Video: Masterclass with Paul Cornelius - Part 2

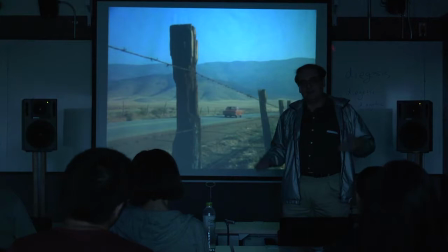In fact, I've got to tell you, I remember when I used to drive from Texas to California and used to get warnings, you know, make sure you're carrying enough water with you in case your car breaks down so that you don't get stranded and die out here in the middle of the desert
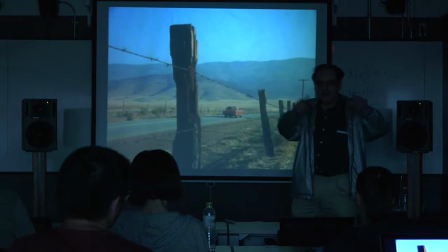because it gets really hot too. And people used to actually carry water on the fronts of their car as well. But here's a wonderful iconic shot that has all the elements of the West.
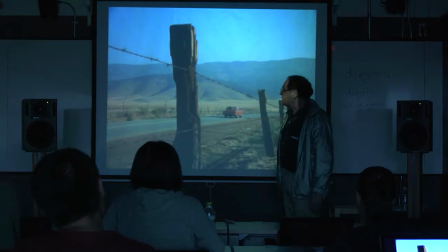Here's the barren, desolate, treeless aspects of the West you're usually finding in, of course, the mountains.
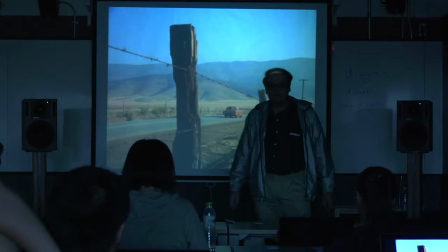And there's something else going on here, too. What else do you see in the picture?
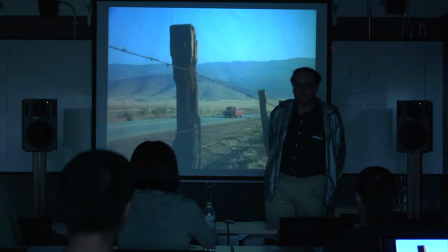The car? But what else? There's something else big in the picture. Barbed wire. Barbed wire. Which is an encroachment of civilization. But, when you think about it, the West is supposed to be the symbol of freedom.
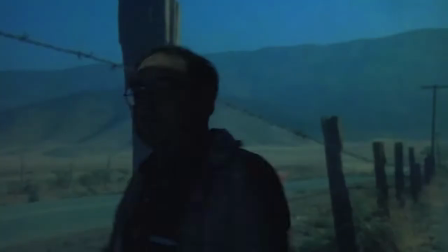It's supposed to be the symbol of renewal and opportunity, like I was telling you at the beginning of the class. This is why people go west, because you can put off your old baggage,
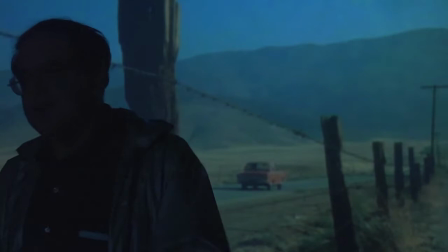your old social baggage, all your failures, and you can start over brand new, and you've got total freedom.
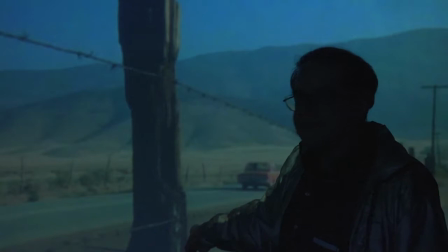Here, there's only one place where there's freedom left. It's on the road.
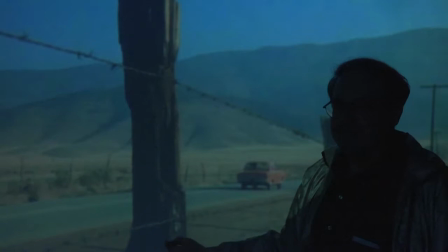Everything else has been fenced in by barbed wire.
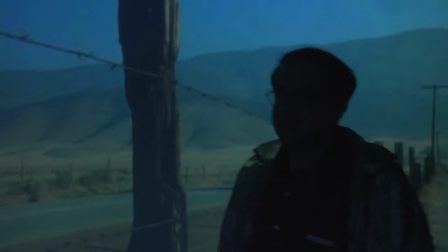You know, in Texas, we actually have a barbed wire museum. You You would be surprised how many types of barbed wire there is.
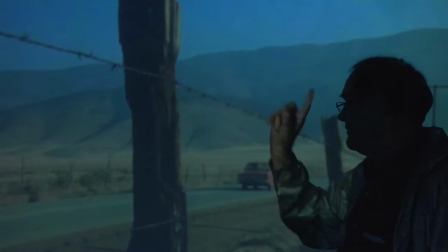Lots and lots of types of barbed wire. But here you get it, and here you get this symbolic car in some ways. And I did read about that. Spielberg was very insistent that the film use a red car. It may have been coincidence that it was a Plymouth, and that it was a Plymouth Valiant.
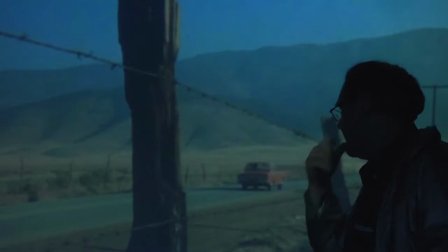Of all the styles and names to have is a Plymouth Valiant, that goes, you know, it's almost like Prince Valley here.
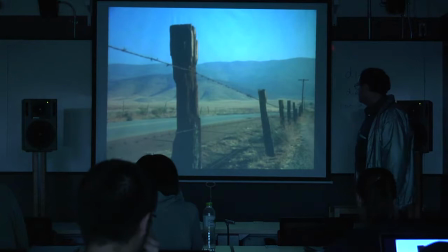Okay, keep running now. We're about to get our first shot of him, I think, here in just a second.
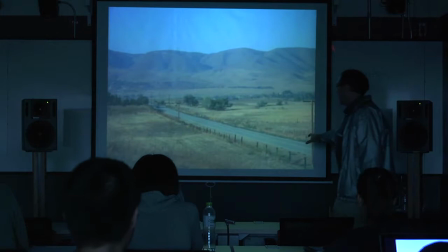Or maybe we go through a series of dissolves first. But this is all the western background, and again you see lines of bar-bar fences, different from how you imagine the traditional rest.
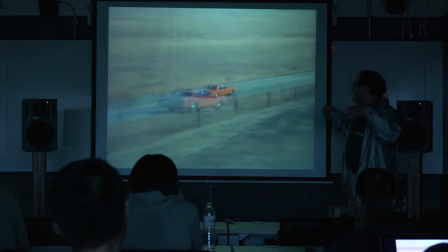Yeah, here's a series of dissolves. By the way, I like this. This is multiple dissolves. I think they're really, really effective when it goes through this.
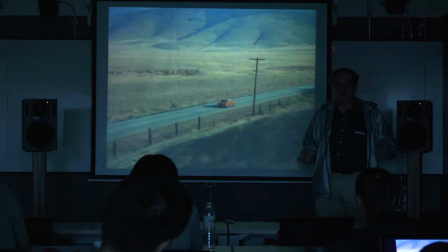And this is, just pause it one more time. That's of course a typical Hollywood montage.
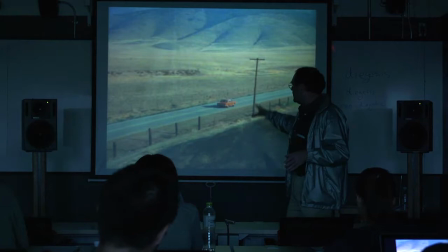You may have studied in film theory about montage with Soviet filmmakers like Eisenstein that use montage for a different purpose. Here, Hollywood montage almost always does a lot of multiple dissolves and it's used to condense time.
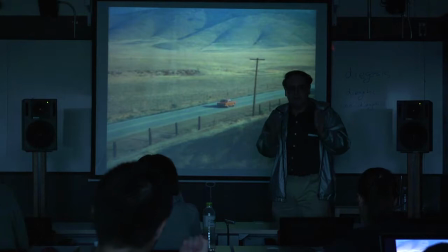So we have a clear indication or a clear sense as a member of the audience that time has passed. and we've seen it on the screen condensed into a few seconds.
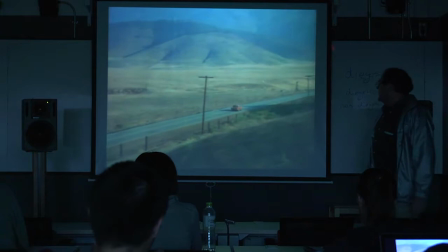Okay, keep going.
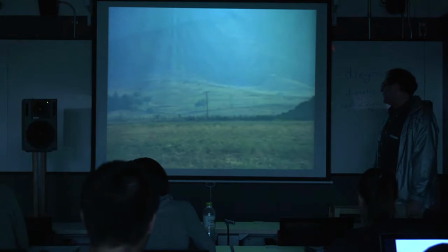Again, a clear montage. But what I'm really interested in seeing here is the first time we are going to be introduced to our character.
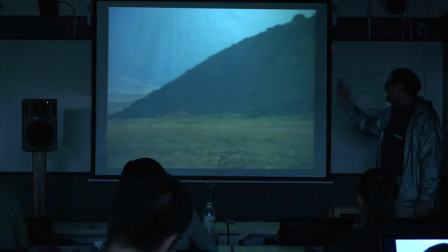And it's after rolling in all of this wasteland, all of this emptiness and space is all alone here.
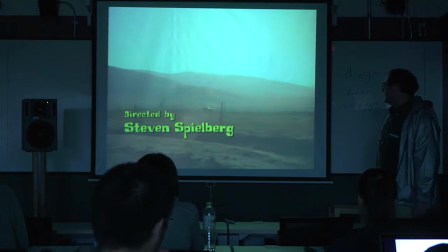This is a guy completely alone in these circumstances. The only thing you don't have at this point is Cactus.
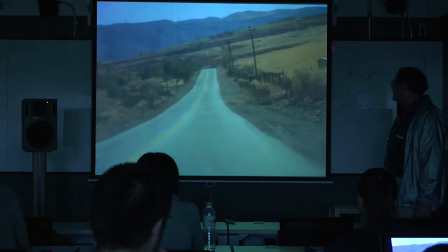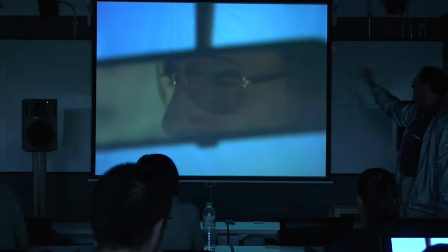Okay, I think we're about to get it. shot's going to drop down to the rear view, or right up to the rear view mirror, and pause it.
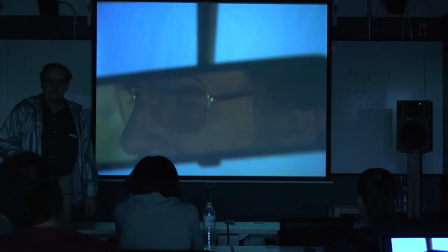There's our protagonist. There's something interesting about introducing your protagonist this way. What? What do you make of introducing a character like this?
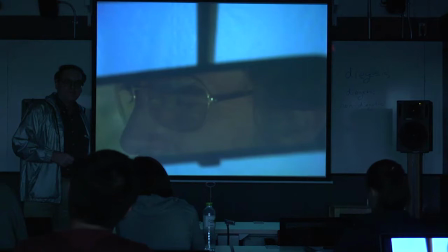Oh.